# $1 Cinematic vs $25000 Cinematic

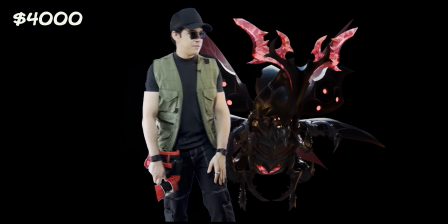[8:18]
Adding hair on the legs. It's a little bit more realistic. Next up, we're animating the Beetle with some very slick moves.
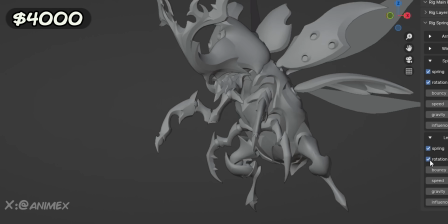[8:24]
We're talking about Beetle doing breakdance of doom. It's not just an attack, it's a performance. But wait, there's more. You can't just drop the Beetle in a node scene. We need an atmosphere. We're talking about mist, eerie lighting, everything.
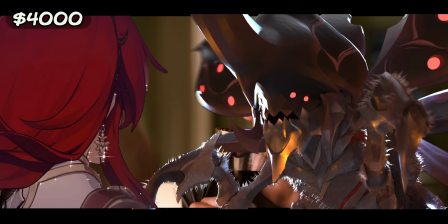[8:37]
It's like we're setting the mood for a first date, but with a giant insect. And after everything is done, we combine everything.
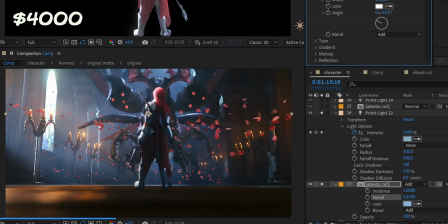[8:44]
Our hero identity is there, looking all spectacular in our amazing environment, confronting our kind of realistic beetle.
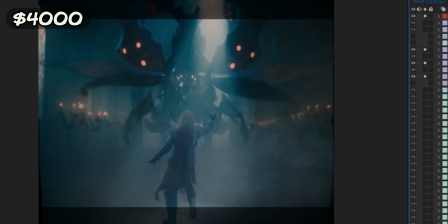[8:52]
A lot of particles around everything, just hide the mistakes with that. It looks better in my head. And after months of work, enjoy the final video.
Glory above all.
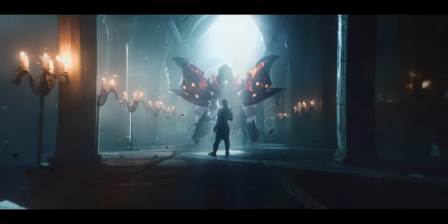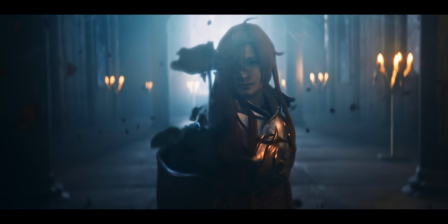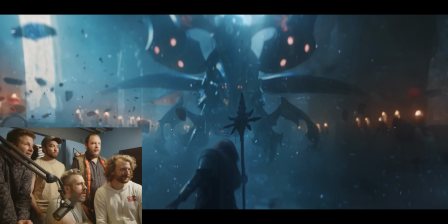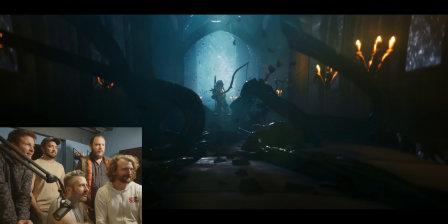[9:22]
Got a big bug! Whoa! Way more candelabras. Oh! He's a big beetle! This is very expensive. It has to be higher than 10,000, the average. There's so many different skill sets on display with this final shot here. Totally. It's like the compositing on this one is super high level. Like that Beetle character is a like $3,000 to $5,000 just to have that character. there's a lot of skills that are being expertly shown that like the first one didn't really show. No, you're looking at a $25,000 job right here. If not, Like, you can see there's a ton of refinement everywhere. Yeah. Like, the fire on the candles. When you start showing this level effects, you can start commanding those larger prices because not a lot of people can make stuff just look like this.
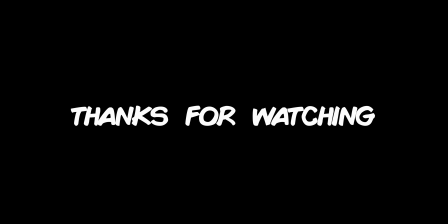[10:05]
It's cool. $1 billion. $1 billion, that's it, guys.
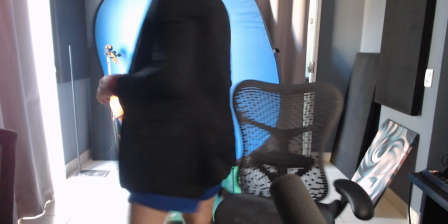[10:10]
Thank you so much for watching the video. Take care. I'll see you next time. thanks for having us. We appreciated judging your VFX clips. I hope we are somewhat accurate. Check out Corridor Crew for VFX videos on YouTube. Subscribe. It's fine. And before you go, don't forget to download Honkai Star Rail with the redemption code and the link in description.